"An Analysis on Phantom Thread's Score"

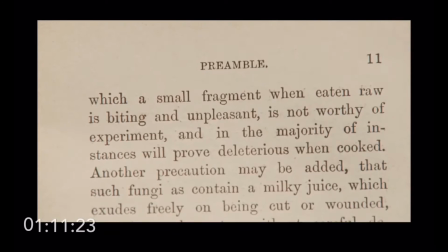[11:08]
When the film takes a Hitchcockian turn involving poisonous mushrooms,
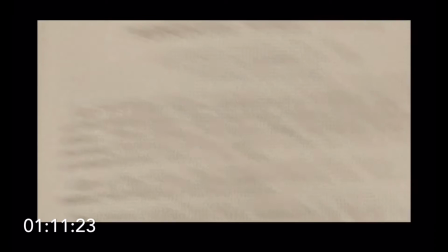[11:13]
we expect the score to gesture Hitchcock's composer Bernard Herrmann.
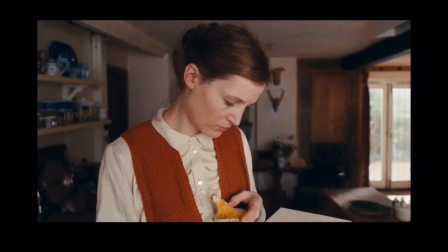[11:18]
But Greenwood stays true to the musical language for which he and Anderson have been evolving for years.
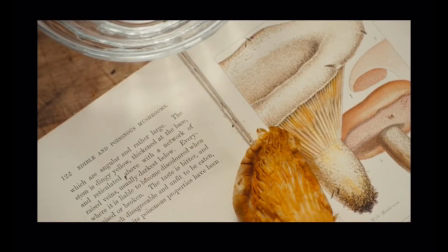[11:24]
The sweeping romanticism of huge string sections, smaller motifs that rotate inside the strings like glittering cogs, and a chorus resonating feedback that sometimes creeps up behind the orchestra.
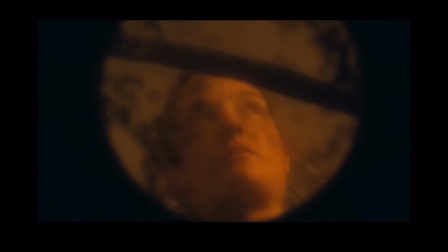[11:37]
Versions of which Greenwood used to accompany the effects of different drugs in another movie he composed the score for entitled Inherent Vice.
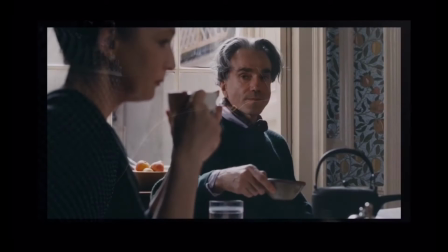[11:46]
The mushroom toxin seeping into Woodcock's bloodstream could be heard in these thin, acidic striations of feedback.
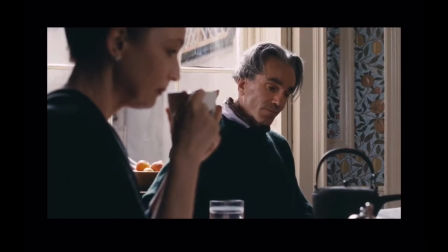[11:55]
The music in Phantom Thread gives us access to interior processes,
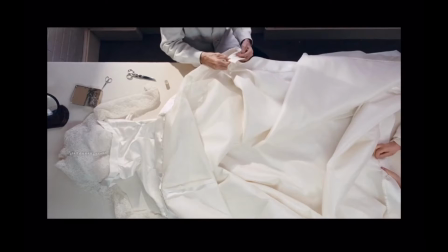[12:00]
both physiological and biological, that a camera could never capture.
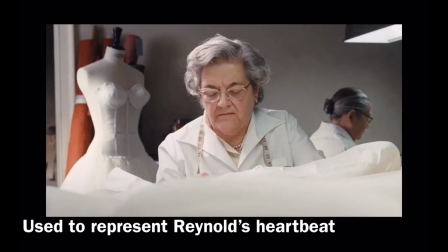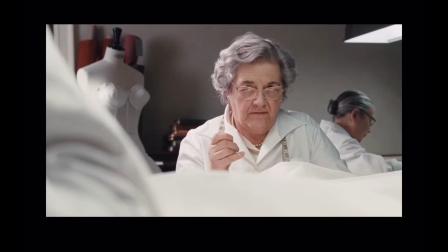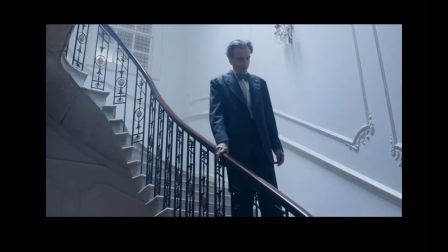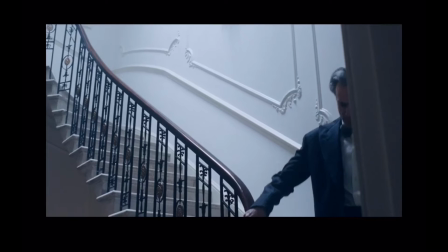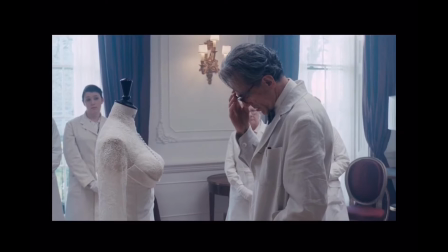[12:40] It's not very good, is it?
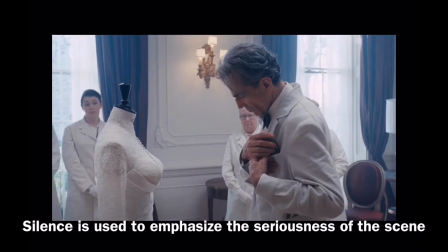[12:44] It's ugly.
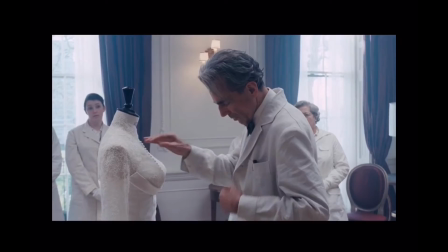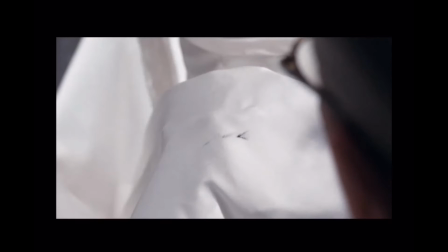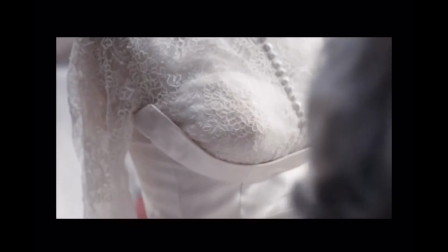[12:57]
The collective intensity of the seamstresses working day and night on a dress occurs
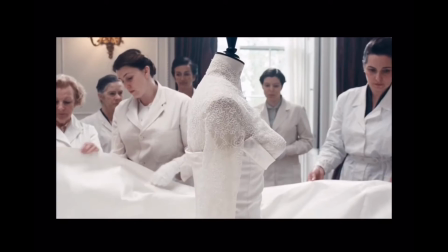[13:03]
in a musical atmosphere that turns the tension of a deadline into its own kind of cold beauty.
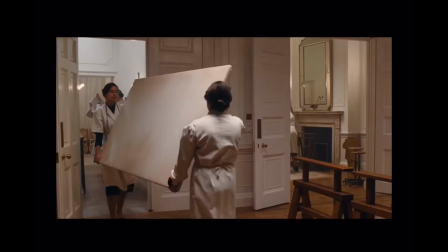[13:09] Yes, I'll deal with that in a minute, Biddy. Thank you.
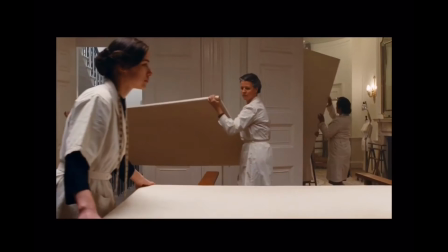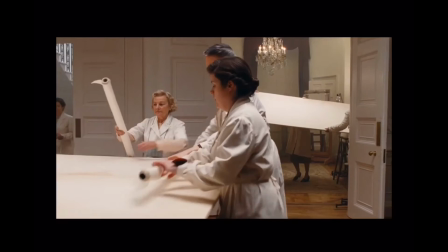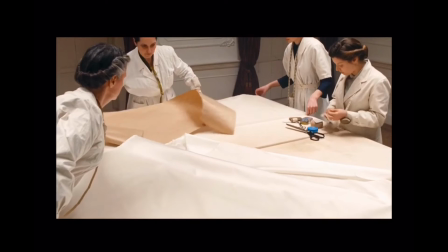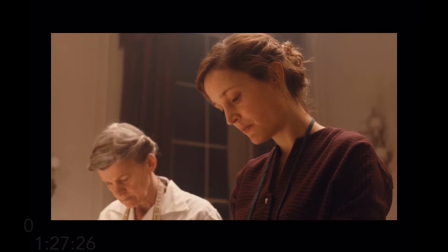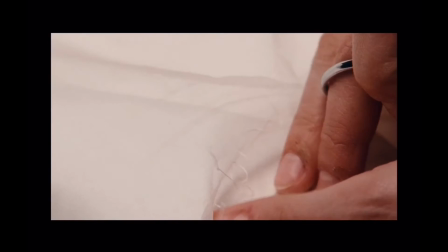[13:41]
When Woodcock is apparently on the brink of death, his vision of his mother, the film's one actual phantom,
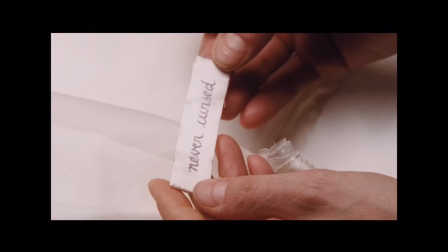[13:48]
is inhabited by that eerie upper register in the strings, as if the sound were assessing something supernatural.
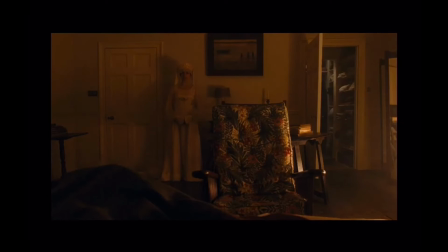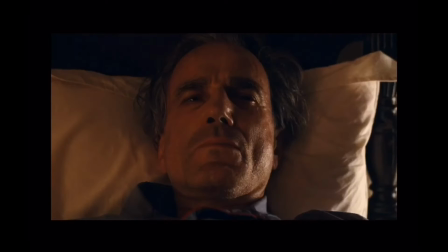Are you here?
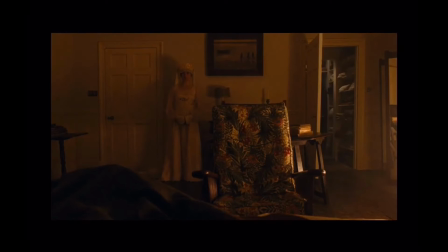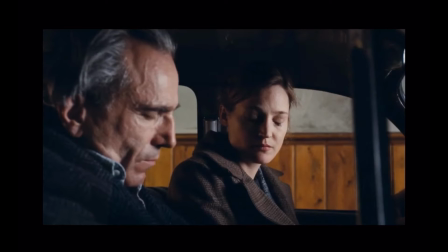[14:22]
Other than the House of Woodcock theme, the most reoccurring piece in the movie, there are two other main themes entitled Phantom Thread and Sandalwood.
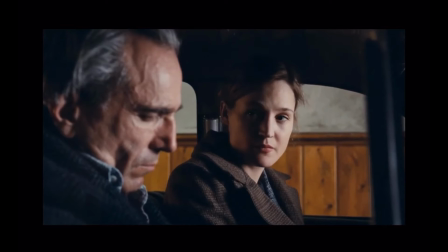[14:31]
These themes are associated with the relationship between Reynolds and Alma.
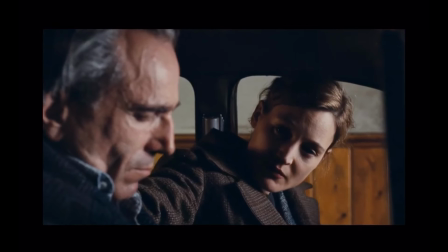[14:35]
As the tension on screen grows, the dissonance of each theme expands.
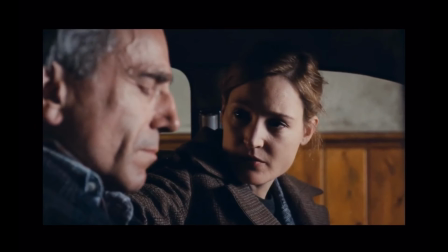[14:41]
Phantom Thread has four different versions, and Sandalwood has two. You can hear them in these following clips.
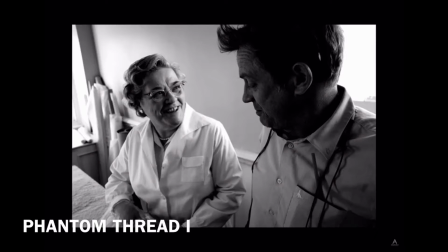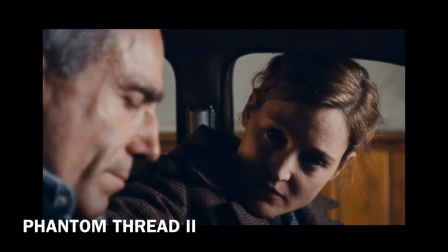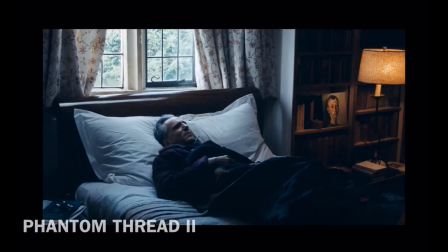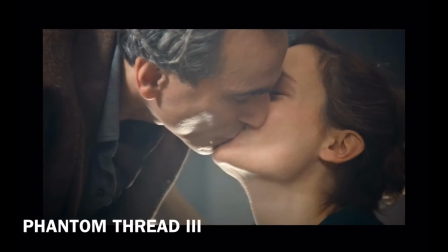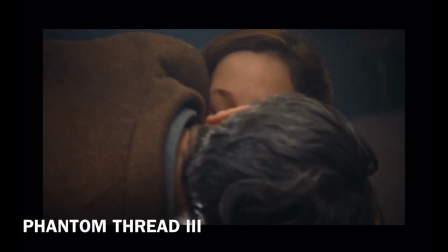[15:12] Thank you.